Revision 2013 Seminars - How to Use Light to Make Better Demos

So if you have a sad moment, the music is going to be sad. If you have an intense moment, your sound is going to be more intense. The music is going dramatic or something like that. And the point made by the book is that your image should do the same. Your image should support the story the very same way the music does it. So the author is breaking the image into these basic components. And depending on who you're talking to, maybe those components are going to differ a bit. But the idea remains the same. You have different components of the image, and by carefully choosing these components and making contrast between them, you're going to really manage to have your image supporting your story. So take an example.
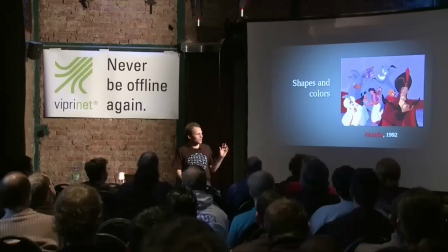Have you noticed in animation films how the bad guys
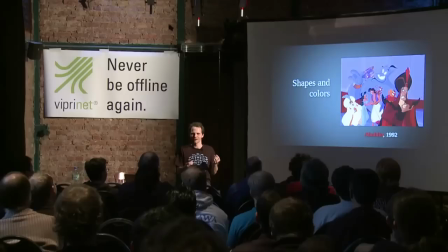are always kind of spiky and the good guys are sort of curvy? And in this specific example in Aladdin, you see the good guys are all made of shades of blue and white, and the bad guy is red and black.
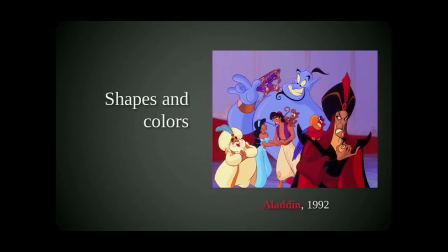So these elements are going to change over the duration of the film.
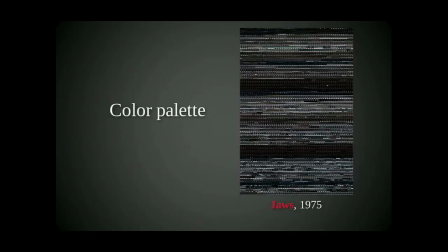And maybe the most easy to notice one is the color palette. You have, for example, when good things happen, the characters are, say, in a bright, sunny day, and when bad things happen, for example, if someone dies, you have some rain, and if you have a big battle between the good guys and the bad guys,
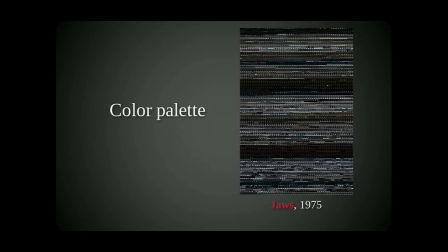like good and evil, you're going to have a raging storm and with lightnings and everything. So the color palette is going to evolve over the duration of the film, and this is an example from the classic from Spielberg.
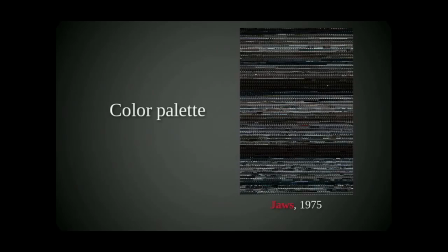And you have 1 shot per second, 60 shots per line, so this makes every line a minute worth of film. And you can see how the color changes over the duration of the movie. So the question is, can you guess when the shark is attacking from this image?
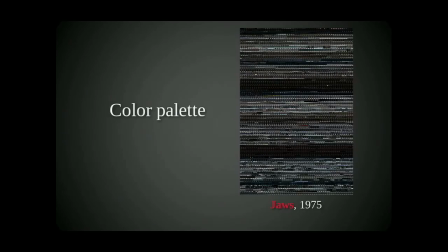So now the thing is, you have all these elements,
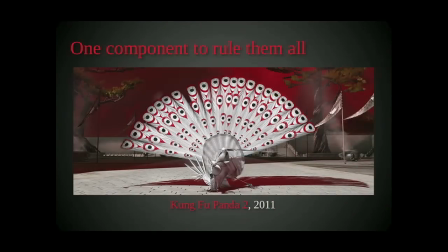and that's a lot of elements you have to handle. And there are many ways to change these elements. You can change, if it's an actual film, you can change the location, the furniture, the clothes, all these kind of things.
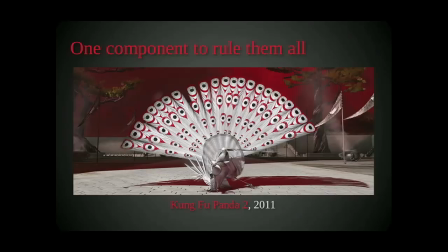So you have a lot of ways to influence them, and that's a bit overwhelming. But an interesting thing is, you might notice you can actually
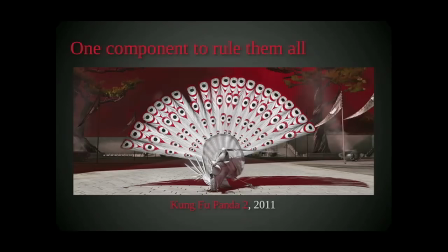change all these basic image components just by changing the light. So this is, in this shot, this is obviously the bad guy. Like, no doubt, you see it. The shot is kind of, very, very intense, but the mood is very depressing in a way.
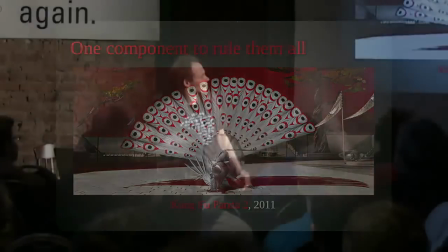You have these washed out colors, you have the red shadows, a lot of contrast. But when you think of it, if you didn't have this kind of lighting, if you had, say, I don't know, like a summer sun lighting, maybe this would be a good guy doing some performance.
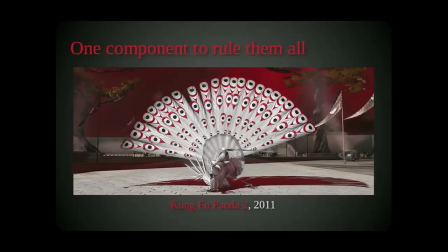But no, with this lighting, this is a bad guy. So really, by changing the light, depending on if you have a strong or a soft light, you're going to give more or less intensity. Depending on the color of your light, you're going to change the tones of your image.
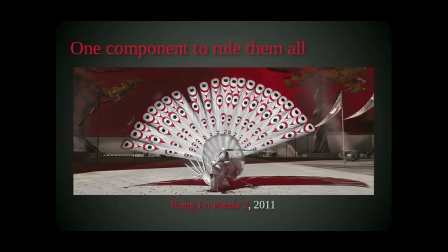Depending on the shadows you have, you're going to add lines add shapes to your image that are going to create these elements we're talking about. And you can add the rhythm to your image. You can change the composition. All this only by changing light.
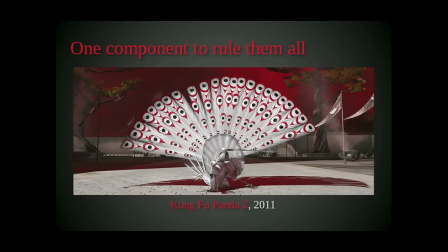Even though you have so many elements to choose from, just by changing light, you can affect all of them at the same time. So it's kind of a single component you can have control on. Now you might say, okay,
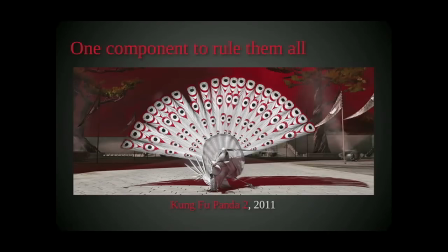all of this is cool, it sounds great, but this is Hollywood, and we are the demo scene.